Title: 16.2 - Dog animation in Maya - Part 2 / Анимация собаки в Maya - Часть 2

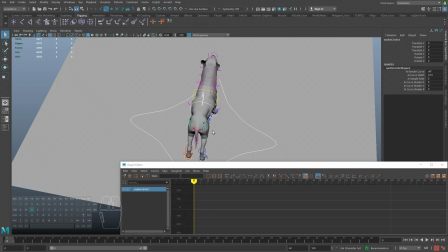4:06 А, скорее всего, нужно будет, потому что, когда мы сейчас начнем добавлять здесь всякие прокруты, всякие искривления позвоночников, что-то наподобие, то, естественно, наша анимация начнет выглядеть по-другому.
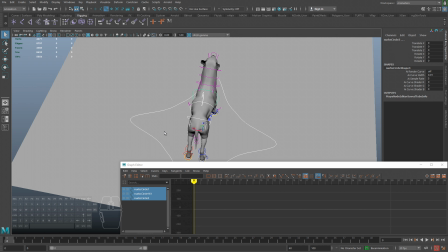4:21 Поэтому мы сейчас будем всеми этими пользоваться. И шеей, скорее всего, тоже, да, с головой. Давайте сразу же здесь тоже поставим ключ. Значит, в нулевом кадре. И вот тут можно еще сразу в шестом кадре, да и в восьмом тоже поставить ключ. То есть мы будем, как я уже сказал, использовать ключевые.
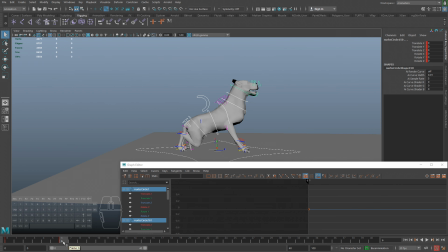4:38 Так, ну и в самом первом месте, когда собака приседает, можно что-то сделать вот с этим контроллером. То есть, ну, опять же, посмотреть, как будет красивее. Например, можно, как у овчарки,
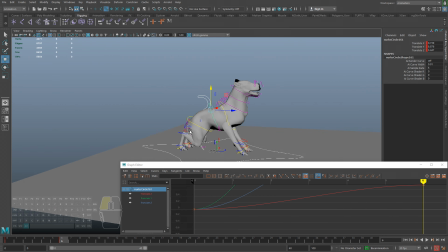опущенная, сделать опущенную спину. Также здесь, например, мы можем сделать вот такую немножко позу.
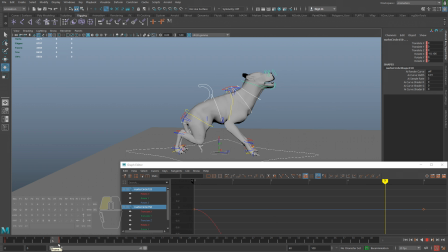5:11 То есть собака как бы пытается принять такую позу, как пружина, и тогда только выстрелить. Вот. Ну и в восьмом кадре, так как это у нас вот тоже ключевой, в восьмом мы можем сделать какие-то проседания, прогибания телом.
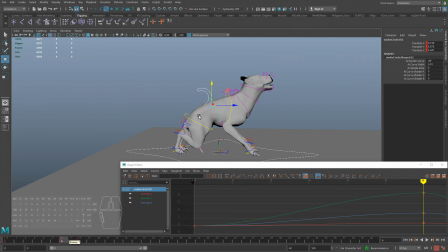5:27 То есть мы в шестом имеем горб, но в восьмом этот горб уже проседает. Вот. В этих контроллеров тоже в восьмом кадре поставим ключ, просто чтобы он был, чтобы мы помнили, что это у нас ключевой кадр.
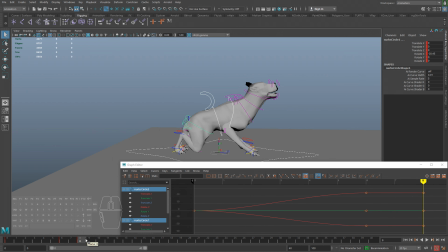5:44 Я иногда просто ставлю, и даже если здесь ничего не меняю, пусть будет. В будущем могу что-то поменять. Ну, по идее, по-хорошему, конечно же, надо менять. То есть тут можно сделать разные вещи, как немножко в конце выгибать.
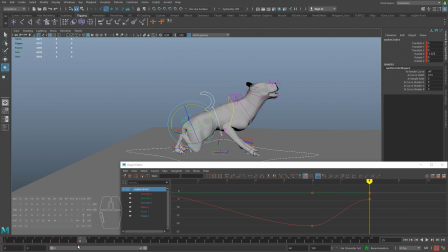6:03 Вот, вот такой эффект будет, да? И как наоборот еще сильнее подгибать, например. Ну, так вот. Сделаем небольшое выгибание, как будто собака в этот момент будет отталкиваться. То есть, ну и, конечно же, на это выгибание нужно немножко отреагировать основным контроллером,
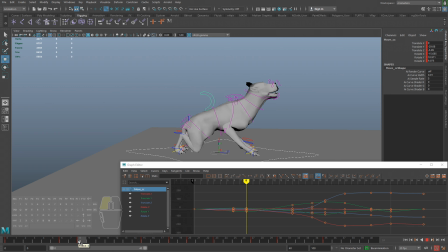6:23 чтобы он не просто так выгибался, а с каким-то смыслом. То есть я немножко сдвинул. То есть сейчас у нас, я, получается, вот так сдвинул назад, и теперь, получается, вот за эти два кадра собака немножко вперед подается.
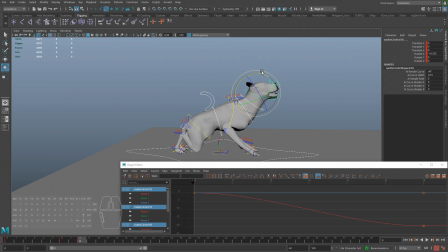6:42 С шеей, головой. Ну, тоже поставим кадр. Здесь такого прям что-то делать пока не будем. Нам это сейчас не самое главное. Давайте посмотрим, что там дальше по ключевым.
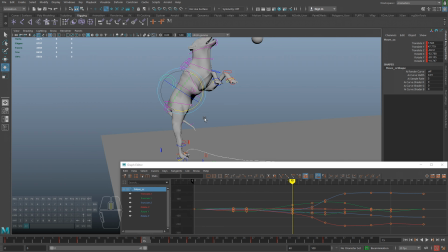6:54 Дальше аж в 15-м. И прям очень аж не скоро у нас наступает следующий ключевой кадр. Ну, это, в принципе, и хорошо. Не будем пока сейчас тратить время на детализацию. Давайте пока заполним ключевые кадры.
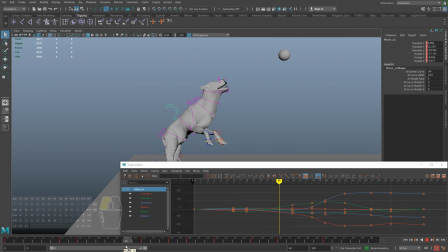7:12 Значит, для того, чтобы дать такой вот, можно сказать, гибкость, эффект гибкости телу, нам сейчас нужно
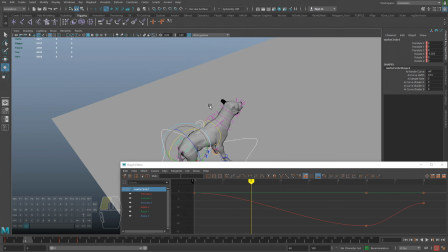7:22 выгнуть в нужные стороны наше тело. Это мы только что немножко подетализировали сбоку.
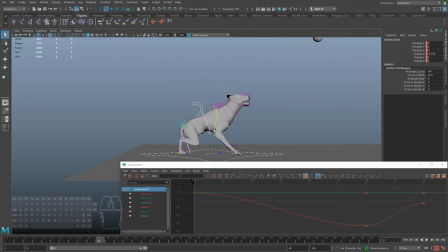7:31 Ну, совсем мало. То есть, по-хорошему, здесь еще нужно продолжать, конечно же, промежуточными кадрами детализировать, пока не будем.
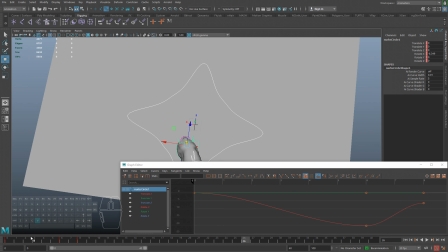7:38 Но нам же еще сверху нужно, чтобы собака неплохо выглядела. То есть, когда у нас она приседает, тоже таз у нее уходит в бок.
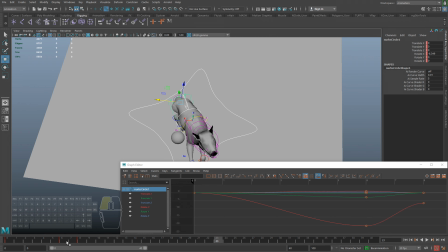Вот. И можно,
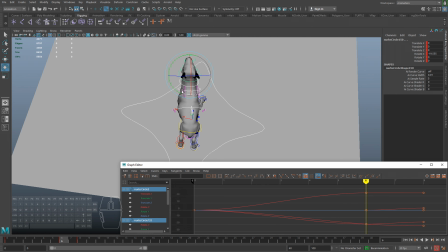8:04 например, с помощью вот этих контроллеров в шестом кадре немножко World, конечно же, немножко. Ну, World, почему?
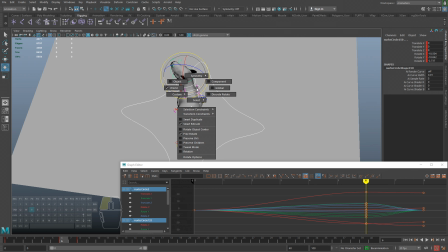8:12 Потому что у меня шея вращается, ну, у меня так рик сделан, шея вращается по оси Z, а если голову крутить по оси Z, то она будет вот так вот вращаться.
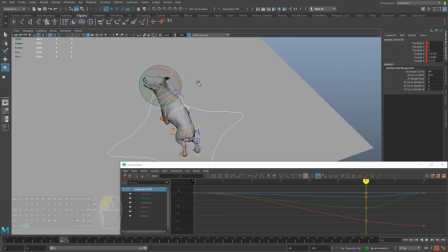8:23 То есть у нее ось Z смещена. Ну, сейчас покажу, почему по World я кручу.
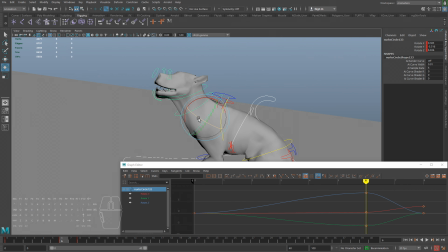8:29 Вот если, например, здесь у нас ось Z, она вот так поворачивает,
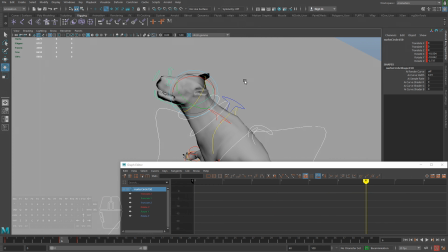8:34 то у головы ось Z у нас вот она. Поэтому, чтобы все крутилось в нужном направлении, я перехожу в World координаты.
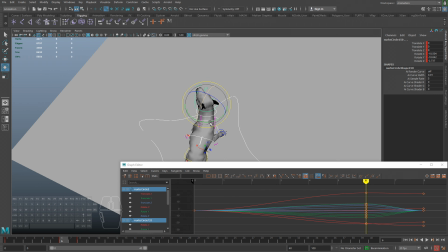8:46 И тогда у нас крутится все как нужно.
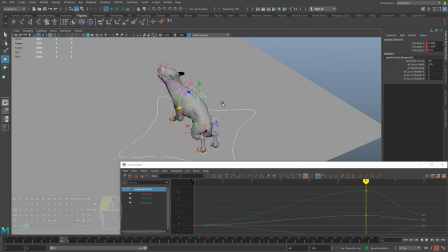8:53 Можно немножко провернуть тело, как будто собака к чему-то готовится.
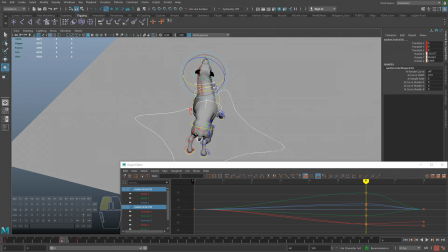9:04 Ну и смотреть, чтобы она продолжала все же смотреть на шарик.
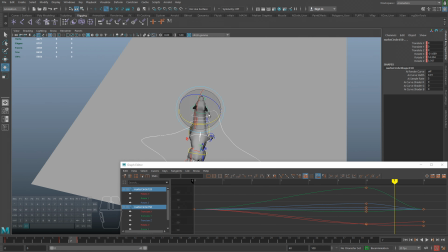9:10 Ну и вообще посмотреть, стоит ли такое делать или нет.
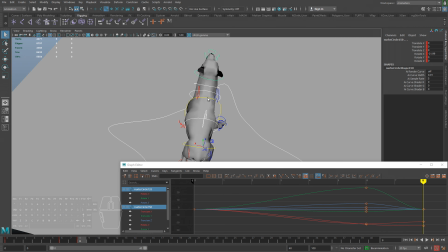9:13 И вот, так как мы уже здесь немножко работали с этим, с восьмым кадром, видите, у нас уже там проставлены некоторые ключи, и такое происходит смена поз.
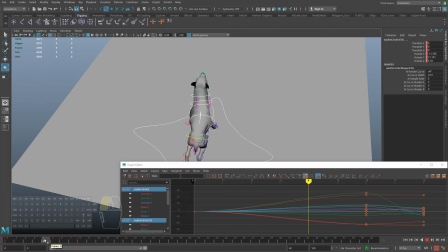9:27 Ну, как мы можем видеть, оно даже чуть-чуть добавляет красоты.
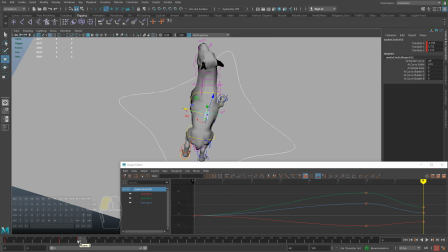9:34 Вот, и давайте теперь в восьмом кадре тоже сделаем так, чтобы не было никаких дрыжков, искажений.
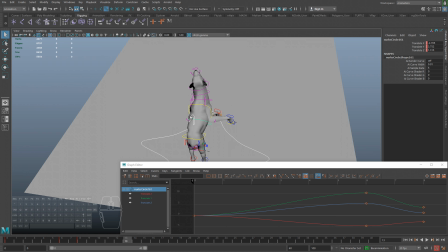9:46 Вот, значит, дальше у нас идет, как я уже сказал, в 15-м ключевые кадры.
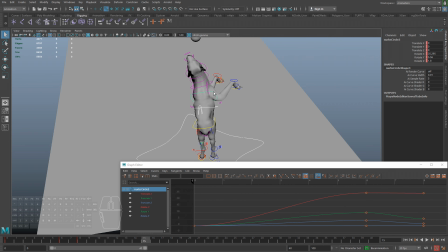9:51 И давайте подготовим тело к 15-му. К 15-му можно сделать как раз этот выгиб, который будет как бы давать собаке инерцию на кручение, на вращение тела.
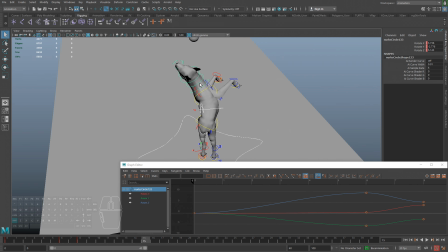10:08 То есть я сейчас сделаю, вы поймете, зачем вообще я это все готовлю.
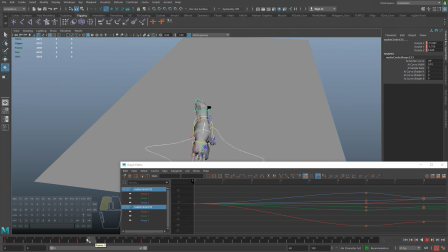10:13 То есть собаки, прежде чем вот такие вот всякие кручения телом делать, ей нужна какая-то инерция, ей нужно что-то, что раскачает ее тело, то есть раскрутит.
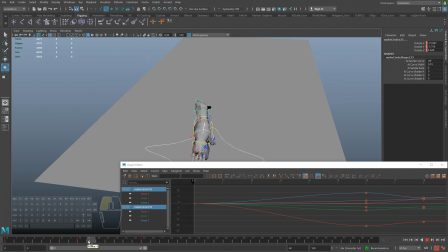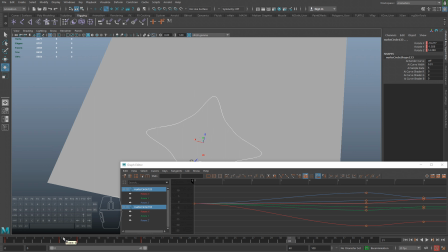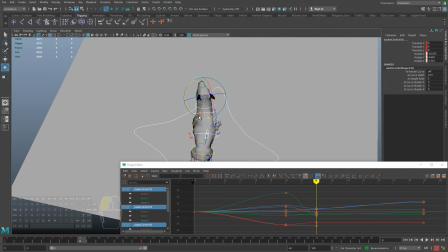10:41 Давайте вот это все же, наверное, уберем, этот поворот головы в восьмом кадре, потому что он дальше сбивает следующее движение.
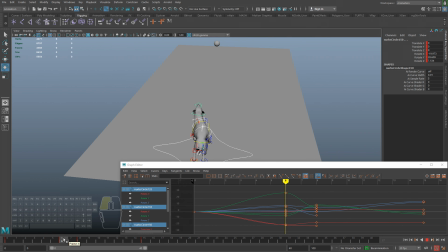10:52 Хотя он вроде как красивый был, сейчас посмотрим.
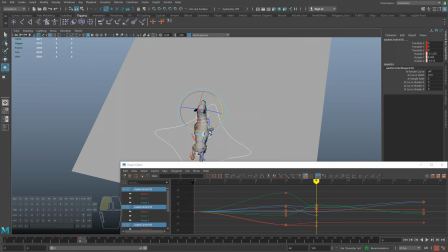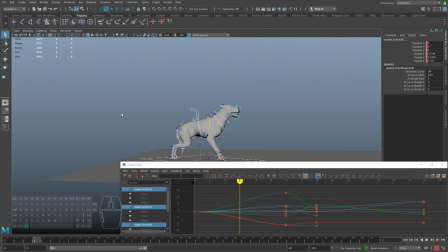Тут вообще между шестым и восьмым довольно резко происходит действие.
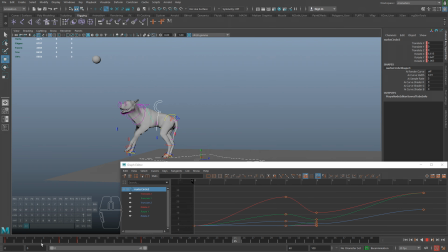11:18 То есть потом мы это будем полишить. Ну, полишить — это значит полировать, чтобы не было таких вот, ну, прям резких изменений движения. Это произошло из-за того, что я здесь немножко отодвигал, подвигал.
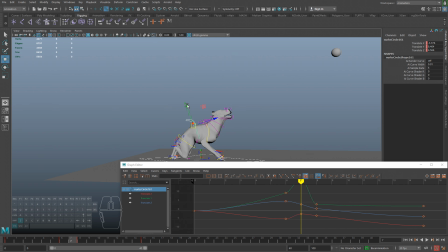11:37 Ну и, конечно же, вот такие движения тоже влияют на все тело целиком. Собака резко подается вперед. Нам не очень бы этого хотелось.
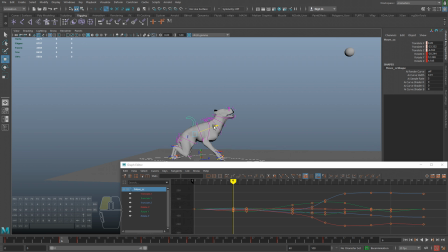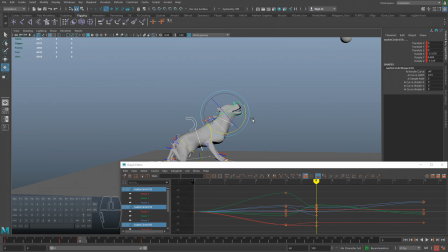12:09 Можно немножко в восьмом кадре нагнуть еще сильнее голову вниз. Типа она под своим весом чуть просаживается, но дальше уже не нужно.